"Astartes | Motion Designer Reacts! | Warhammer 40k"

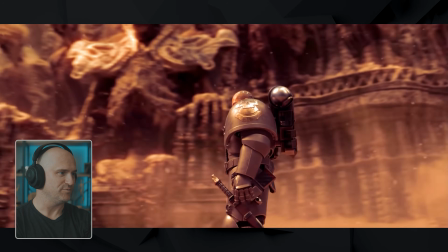(12:36)
All right, so they got teleported somewhere, obviously.
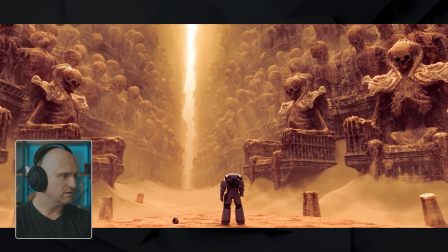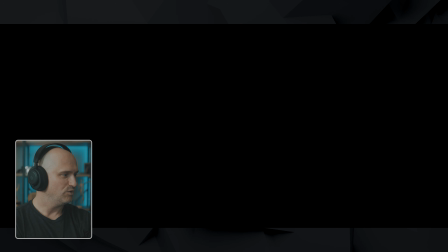(12:47)
What? What? Oh my gosh. What a great recommendation. That was absolutely amazing. Wow, I don't even know what to say to this.
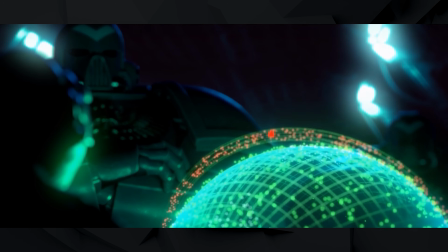(13:04)
There's so much good design and animation and there's just most importantly is the storytelling elements that he's doing. This makes me want to see a feature film of this, and I am watching this from the Warhammer Plus website, and honestly, if they have more stuff like this, I want to subscribe to that and watch more videos like this,
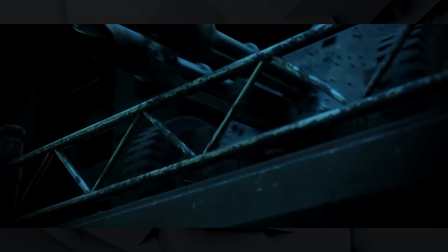(13:26)
because this is amazing. I could watch this stuff all day. Let's break down some of the high-level notes stuff here that I really like from a motion design and animation standpoint, and also just a design standpoint in general.
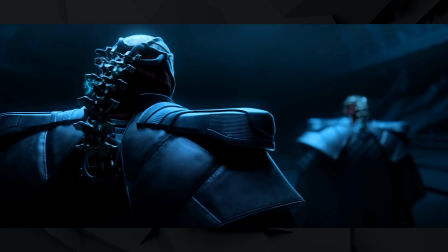(13:36)
Overall, this really well done atmosphere and kind of overhead one light directional lighting kind of throughout the piece. It gives us so much drama and shape to these characters. It just goes to show that you can get away with a lot with just one main light. You know, great lighting going down this corridor scene. And what I didn't notice before is you have these other people who are walking the other way
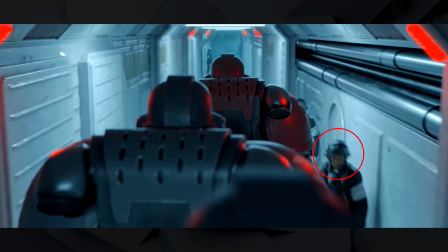(13:58)
that are tiny to kind of show them the scale of how big these super soldiers are. And I just love how that looks. I think that's a really great way to give us a sense of scale, just how big these characters are.
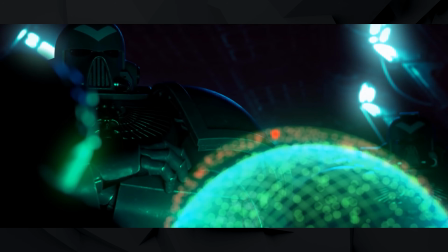(14:09)
Other quick elements that I noticed I really liked is there's a quick scene where we see a HUD style element and the design and the graphics in 3D on that.
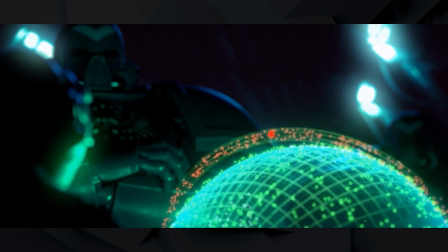(14:17)
You got the glowing particles, the luminance textures of this map glowing off of their bodies.
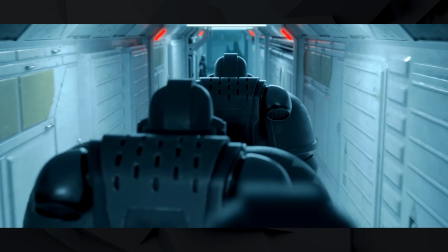(14:22)
Really well done. Another great mention just throughout this is just how well the camera placement is done.
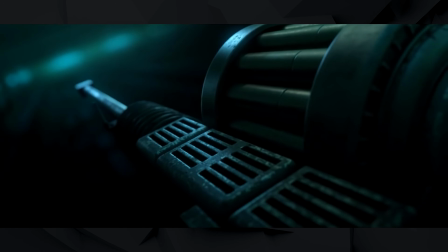(14:26)
It makes me wonder if the original creator of this, has any sense with camera work,
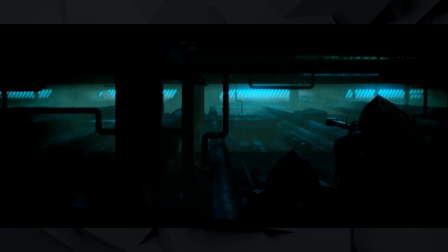(14:32)
just how he has such a good eye for cinematic feeling camera moves and angles, and really using the widescreen, give us that cinematic feel and that widescreen look, and he's just doing such a great job framing throughout this piece.
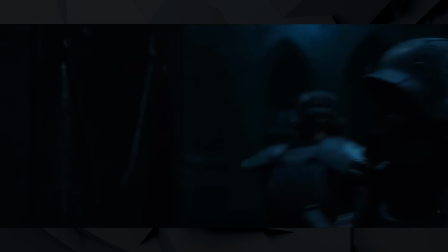(14:44)
When the soldiers are coming in the beginning, we get great use of sound design, but also the muzzle flashes, the lighting, and the atmosphere that's using throughout.
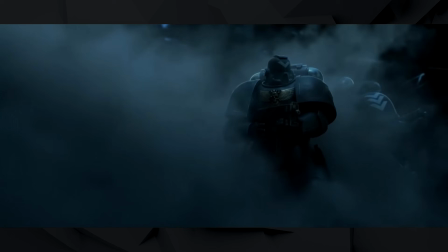(14:52)
It just gives it so much depth, and a part of me wonders if we have such limited background and environment,
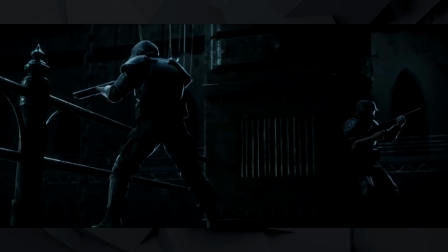(14:59)
this is one guy making it, that really helps limit how much detail you have to have around him. But the thing is, it doesn't feel too minimal. It feels like your environment. There's little hints of lights and railings and the dark areas that they're being hidden in.
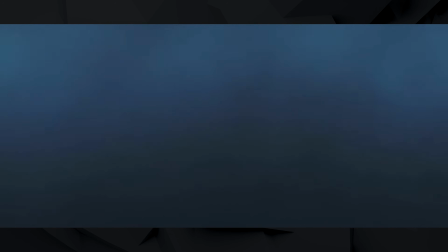(15:12)
He gets away with so much while doing so little. And I think if you're a one-man team, actually animating all this, it's really smart and doesn't feel like it takes away from the production value of it.
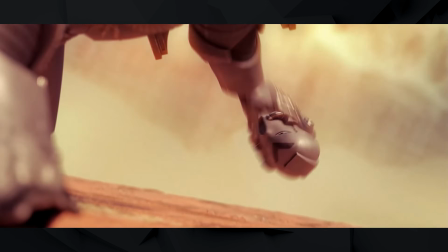(15:24)
I think there's also some good implementing use of possibly still images or matte paintings in this.
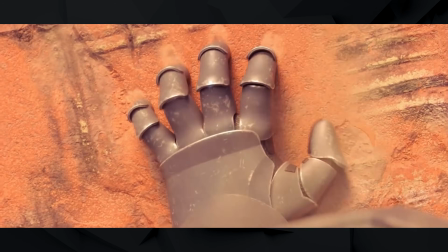(15:29)
It might not all be 3D. I noticed in the very end, it kind of feels like the skulls and the environment and everything that's around us.
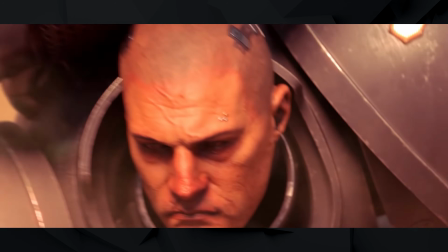(15:35)
I think that actually might be a matte painting that's projected on the spear as well.
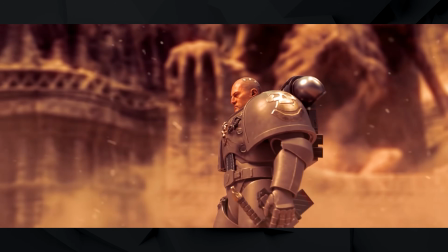(15:39)
And that's just, it's a smart way to give us big detail, big environment without having to model all that 3D.
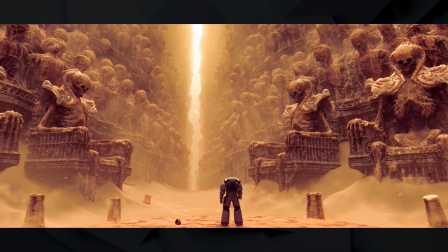(15:46)
So I think there's a lot of use of different techniques in here and other just animating, but also matte painting as well to get that extra level of detail. Also want to do a quick mention on the texturing of the guys' faces, kind of our main bosses.
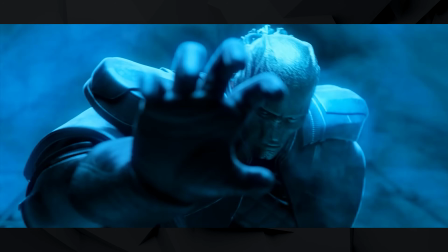(16:00)
The intricate detail of that is just so well done. And again, I don't know if that's just really good texture creation from using bump maps to bring out that detail, but I love how intricate that is.
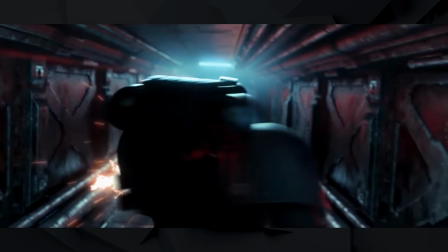(16:10)
I love the design of that. Really well done. One other scene that stood out while I was watching it is he launches a little smoke grenade to clear the corridor and kind of conceal it. But what I love is he takes out his other gun, shoots through that mist,
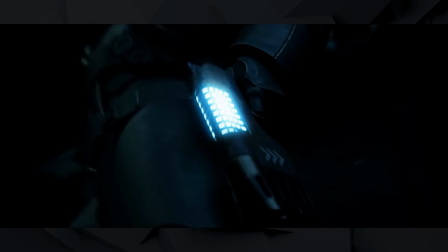(16:24)
and it makes a perfect little hole or just plume area to show the effect of that
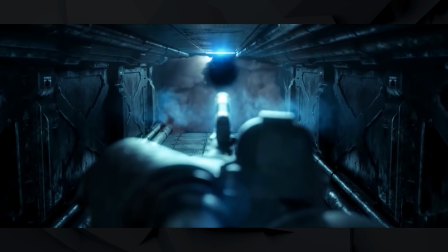(16:29)
missile going through that. And I don't know if that's using Houdini or what sort of fluid or dynamics that he's using, but what a great scene, really cinematic.